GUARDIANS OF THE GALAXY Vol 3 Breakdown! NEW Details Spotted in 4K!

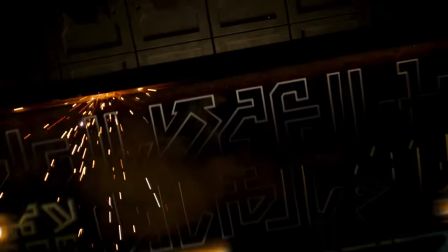Welcome back to New Rockstars, I'm Eric Voss, and Guardians of the Galaxy Vol. 3 is now on digital!
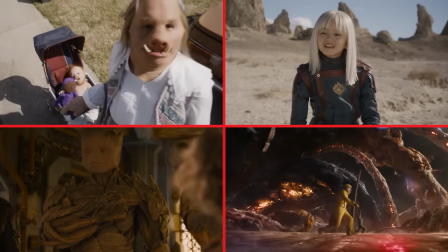And I was able to find so many more easter eggs and clues and details that I missed the first time around. You may have noticed we always try to cover our bases with these re-breakdowns.
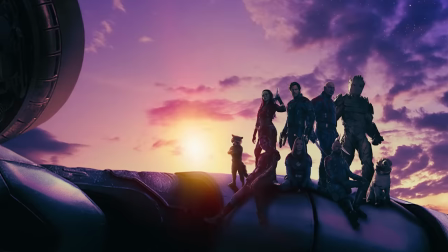We did this with Quantumania, The Incredible Hulk in the past month, and now with new info like James Gunn confirming that the High Evolutionary survived the events of the film,
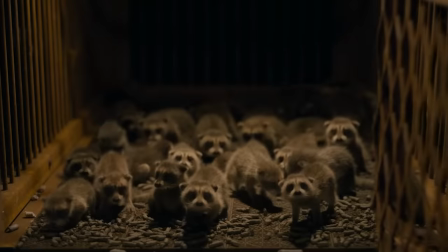we just thought it'd be a good idea to go back and revisit it in all its heartbreakingly cute enhanced animal glory.
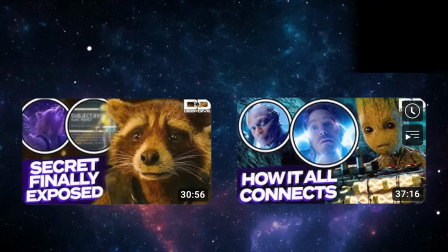Let's do this! Now, I did some in-depth analysis of Volume 1 and Volume 2 on the Deep Dive channel. Check those out and hit that subscribe button, please, and thank you.
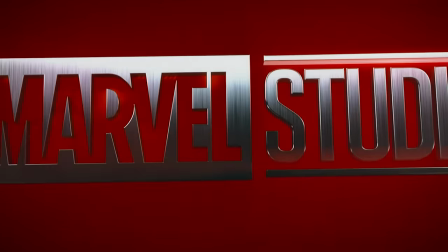Okay, this film opens with a Guardians of the Galaxy-themed version of the Marvel Studios title card with moments from across their prior seven appearances in the MCU.
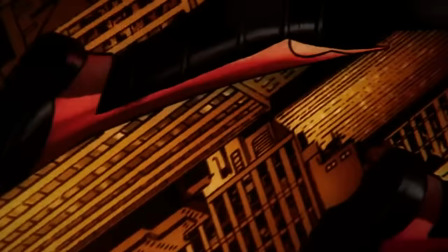We see famous script lines from the Guardians' history, including Peter Quill's Showtime A-Holes,
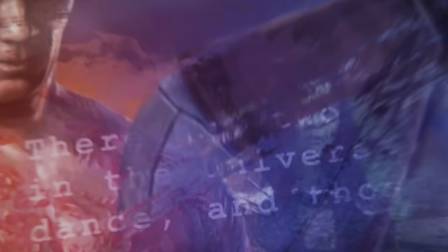Quill's Some Unspoken Thing from Volume 1, Drax's There Are Two Types of People in the Universe, Those Who Dance and Those Who Do Not,
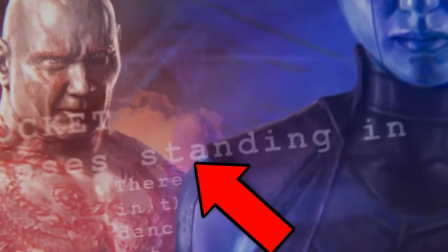Rockets' A Bunch of Jackasses Standing in a Circle from Volume 1, Groot's, we are Groot.
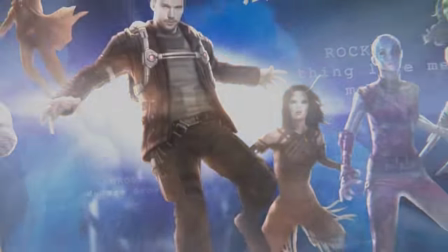Rocket's, ain't nothing like me, except me. Which is really the perfect quote to set up the Rocket-centric movie we're about to watch.
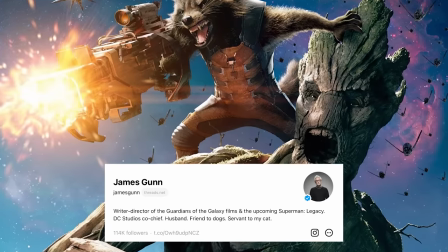Speaking of Rocket and Groot, James Gunn posted some unused info on their backstories into his Threads account, linking back to Tibius Lark.
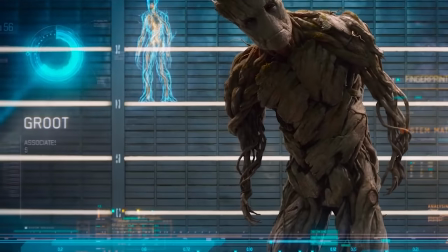Tibius Lark was listed as an associate of Rocket and Groot during the mugshot scene in Volume 1.
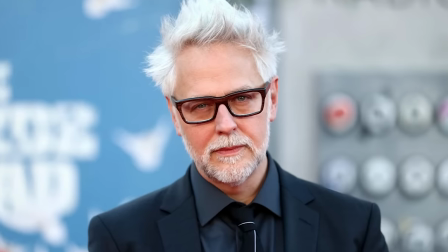He's not a Marvel Comics character, but rather an invention of James Gunn. Gunn intended to pay this off with a short film for this movie that was storyboarded but never shot.
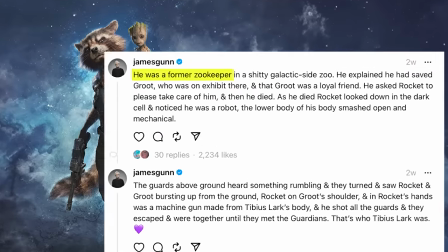In the script, Lark was a space zookeeper who saved Groot from his zoo, but wound up getting them both thrown in prison with Rocket.
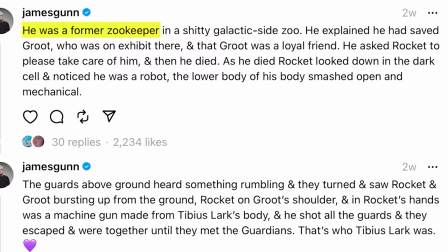Tibius would die and reveal that he was a robot.
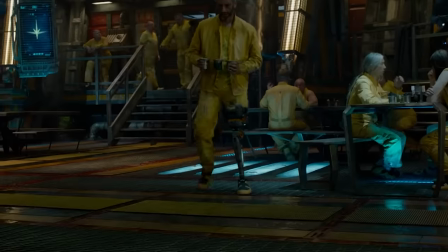Rocket would then make a machine gun out of Tibius' body and escape with Groot, setting up why Rocket always wants people's body parts and can quick fashion weapons out of anything.
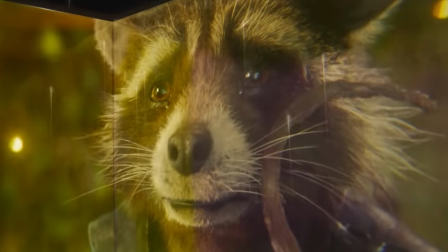Okay, moving on. The first image in yellow on the Marvel text is Rocket crying from the final shot of Volume 2.
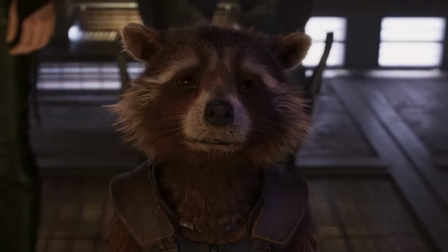This movie is Rocket's heartbreaking story of his unique quality.
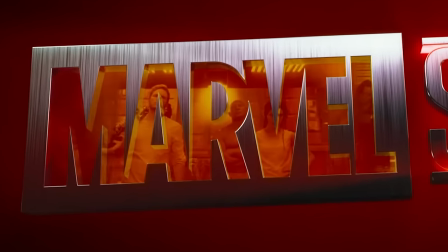The last thing we see before the images wipe away is the Guardians' first team-up shot in the kiln in Volume 1, reminding us how this all started.
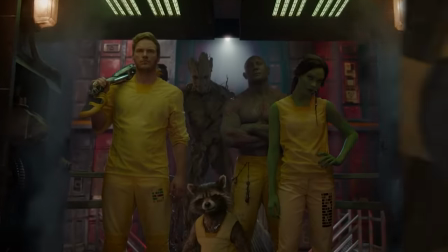We get the beginning, and this film is going to show us the end of this team as we know it.
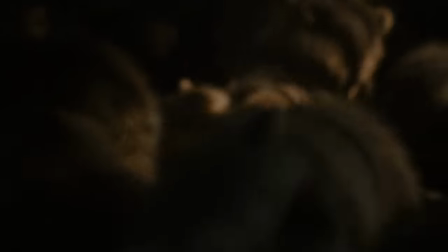So we fade in on a cage of scurrying baby raccoons, designed by VFX company Framestore.
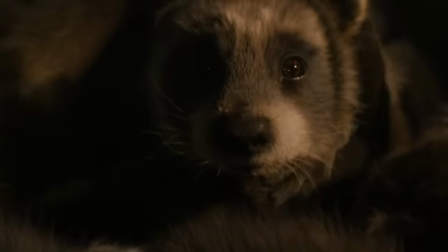And they are so sweet, so adorable, their playfulness turns to terror as a high evolutionary slowly walks toward the cage.
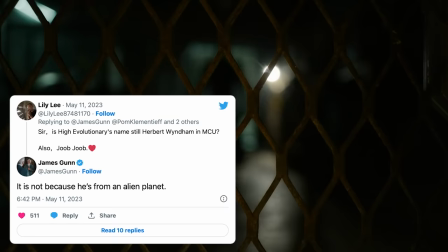James Gunn stated that this is not Herbert Windham from the comics. Since Wyndham was from Earth, this character is an alien from another planet.
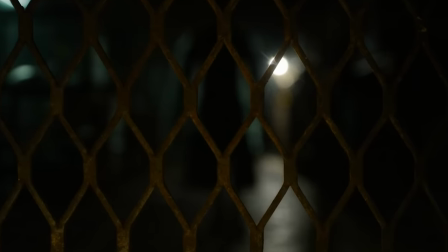Here, he remains out of focus with the cage itself in the foreground, allowing the viewer to experience what the kits are experiencing. Their ears fold down in fear as all of them, except for one, turn their backs and attempt to hide.
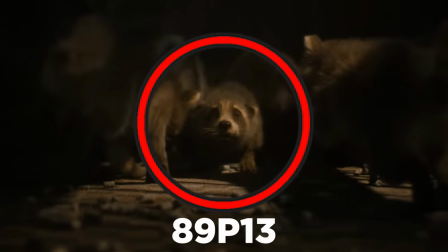Only 89P13 stays front and center. This sets up right away that there is something different about Rocket.
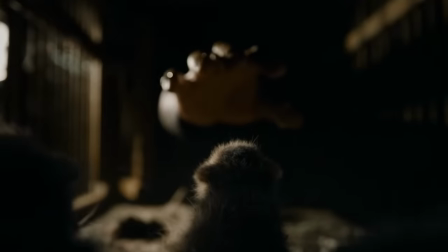The High Evolutionary reaches into the cage with his palm facing down, which is a threatening gesture that's known to trigger animals.
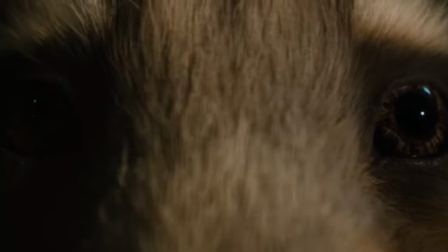So they suggest palm up. And then we get this cool effect where we push in on Rocket's nose and the fur warps into
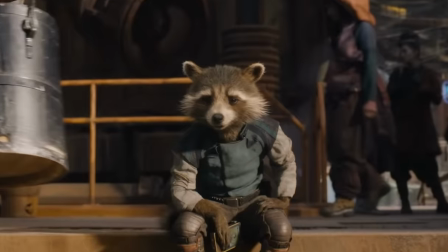Adult Rocket because he has a different skull shape that was physically changed by the surgeries.
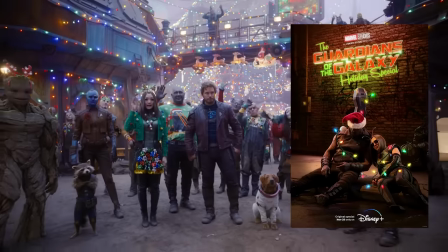So we transition to present day Rocket on Nowhere, where we saw in the holiday special, the Guardians have settled on as their new home, along with some refugees.
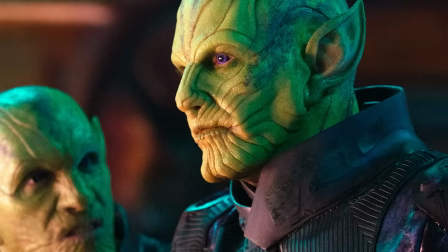Although we should note, while Nowhere is taking in refugees, it seems like they didn't take in any Skrulls, who, it's established in Secret Evasion, are still on the hunt for a permanent home. Whether that's because of xenophobia towards Skrulls, or the Skrulls never really considering Nowhere for some other reason, we don't know.
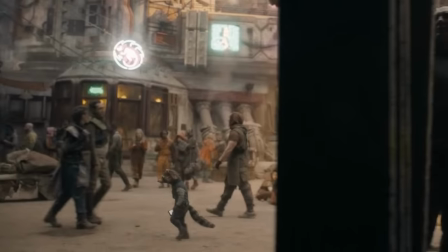Maybe some of the people walking around this planet are Skrulls in disguise.
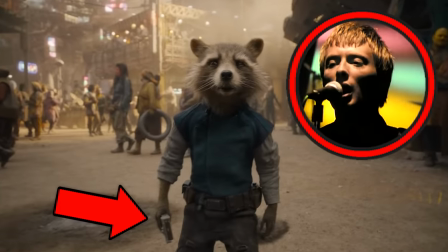Rocket sings along to an acoustic version of Radiohead's Creep on the Zune that originally belonged to Yondu, but was passed on to Peter by Kraglin after Yondu's death in Volume 2.
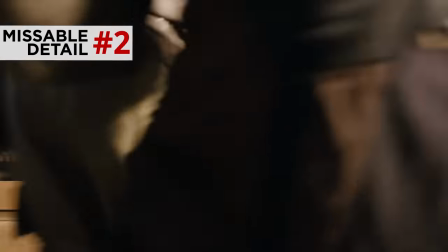Notice how we see Rocket turning up the music, and the amplifiers behind him begin pulsing intensely.
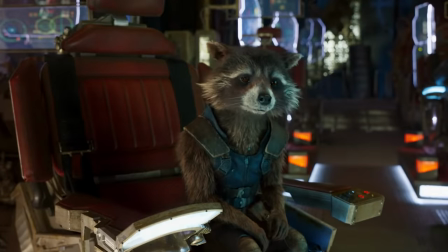It just makes perfect sense that Rocket, as an outcast who hates himself for what the High Evolutionary turned him into,
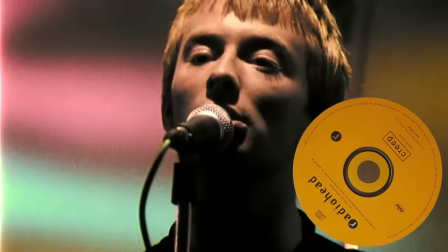would respond to this song and he wants everyone to know where to hear his cry for help it reminds us how he and groot rigged up the awesome mix volume 2 to play
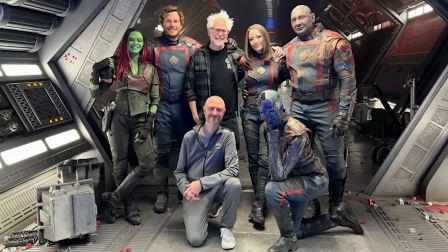from speakers in the opening sequence of the second film james gunn always writes his track list into the scripts and he plays the music on set to inspire
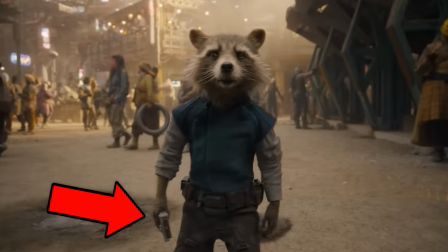the actors he justifies the music source in the context of the scene to make it diegetic so the songs aren't just randomly playing over everything
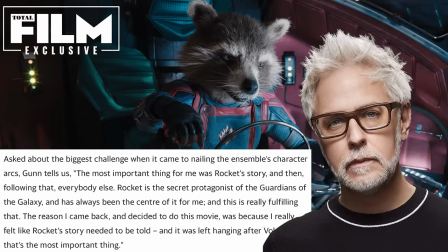but really a choice a character made to play this song gun has said that he feels like rocket has always been the secret protagonist to these films and quote,
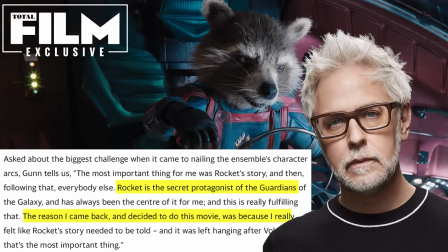one of the reasons why I came back to make this movie was because I felt like I needed to tell Rocket's story.
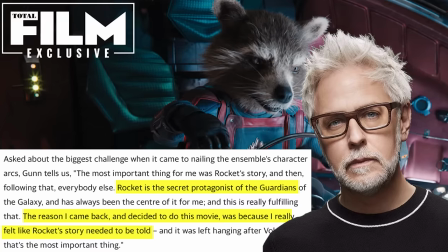I think he exemplifies a lot of the traits of all the Guardians. They all had these traumas and it brings them together.
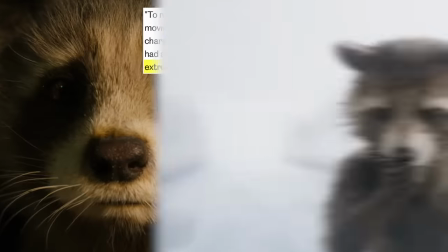I just think his is more extreme than others. So this movie really is the story of Rocket's trauma.
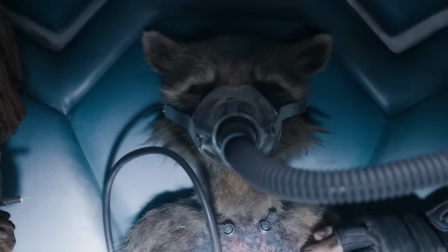The Guardians aren't trying to save the entire galaxy. They're really just trying to save Rocket. And this movie explains why he needs saving.
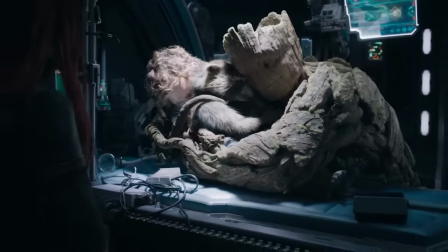It's truly one of the most character focused MCU films to date. By saving one member of the Guardians of the Galaxy, they end up saving everything.
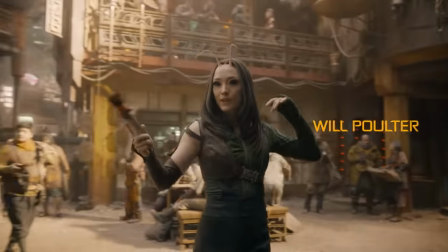As Rocket moves through nowhere, we see a few people dancing, and one of these is Mantis, who tries to get Drax to dance, but he says, The only idiots dance.
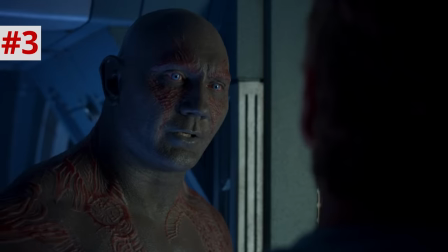This is an ongoing thing with Drax, since he said in Volume 2, There are two types of beings in the universe, those who dance, and those who do not.
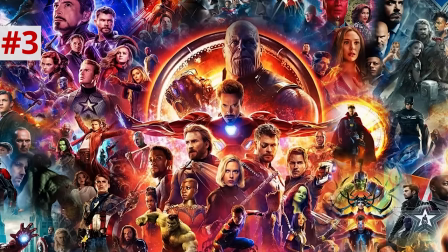Leading to my long-running MCU theory that all Marvel characters are depicted as either dancers or non-dancers.
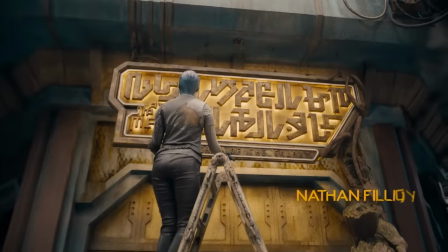Nebula and Swole Groot raise a neon sign written in the Kree language it translates to Guardians of the Galaxy, and we see that underneath it.
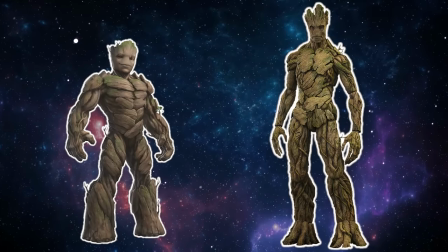This Groot has a different anatomy than volume one Groot's adult form because that Groot was really his father.
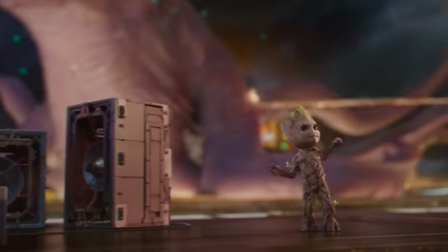It's not his clone. And we have now seen Groot as a dancing baby, a troublesome little kid, and a moody teen.
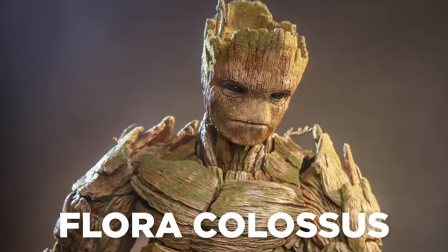Now he's in his college jock stage of development. Groot is a floricolossus, and they feed on photonic knowledge gained from light sources.
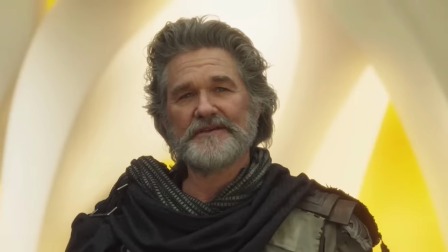And since Groot has been in the company of beings like Quill and Mantis descended from a celestial, I have theorized that he could have absorbed their celestial light and grown more that way. Now, no word as of yet if any of that celestial light could have made it into the dna source of groot that the squirrels found and
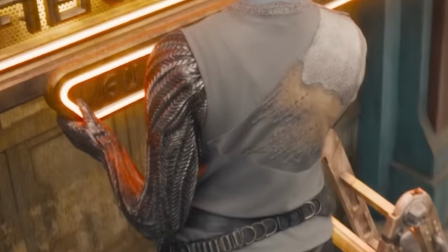used in secret evasion nebula you'll notice has a new nanotech weave arm which james gun confirmed was made for her by rocket to thank her for gifting
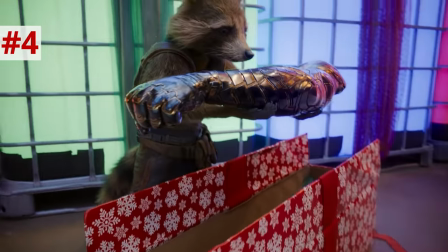him bucky's detached vibranium arm in the holiday special which by the way we still have no idea how she got i really don't think we're gonna get
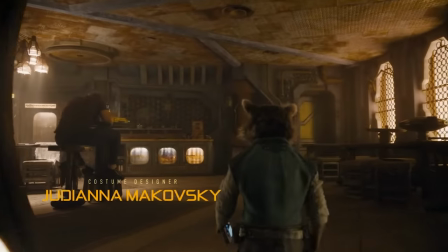an answer to that one folks rocket walks into the nowhere bar where drunk peter is still moping over gamora rocket sips a drink from a container
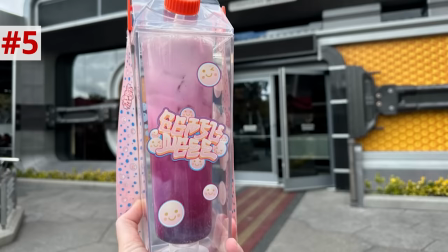marked in cree letters translating to milky fizz they actually had this drink available to buy in disneyland on avengers campus we get a classic guardians
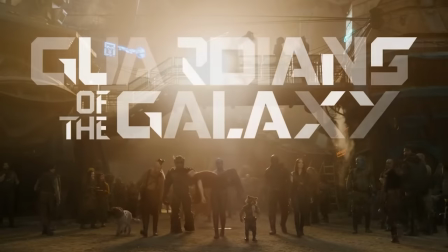walking toward the camera in slow motion with cool song playing shot this reminds us what the guardian status quo is with craglin wielding the yondu mohawk groot as
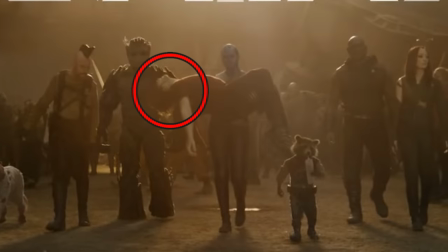the swole young adult cosmo rolling with the group and peter drunk and depressed thanks to the loss of his dimensions gomora and infinity war and the fact that the cool song in question is a downbeat grunge classic as opposed to a late 70s am radio banger that they usually use it's just tipping
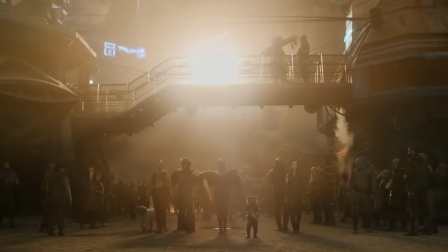us off that this is going to be a bit darker than the other Guardians movies.
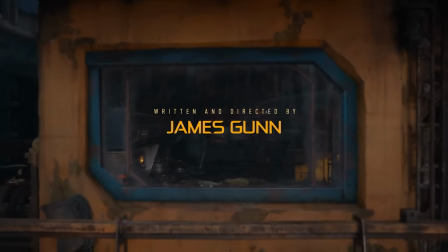Nebula turns out Peter's bedroom light as written and directed by James Gunn pops up on screen showing that he's really putting his trilogy to bed here.
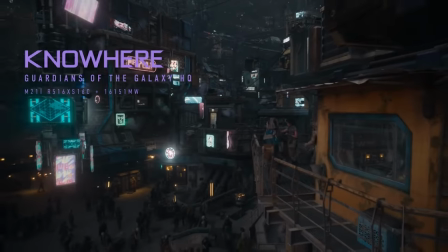Now Nowhere is established with new coordinates M211, R516,
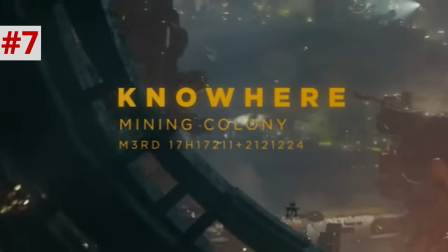XS different than the volume 1 coordinates which were M3RD17H17211 plus 212124.
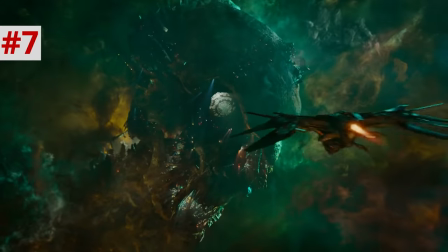The fact that Nowhere has different coordinates sets up the twist in the third act that the planet is in fact a mobile battle station able to be piloted.
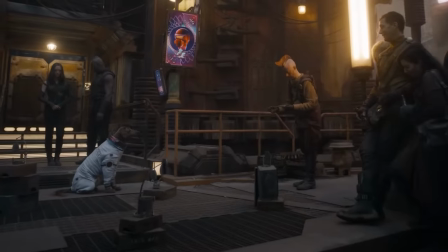As Kraglin gets ready to practice his Yaka Aero skills, we see that he's done this before. As one guy says, here we go.
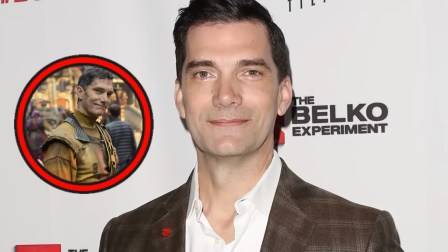This actor is Stephen Blackehart, a standard in James Gunn movies. He played the same character in Volume 1 and in the Holiday Special, and he was Brawl in Volume 2.
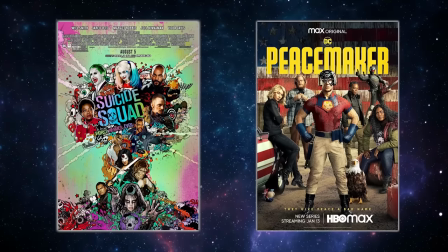He was also in the Suicide Squad and Peacemaker, a bunch of other James Gunn stuff.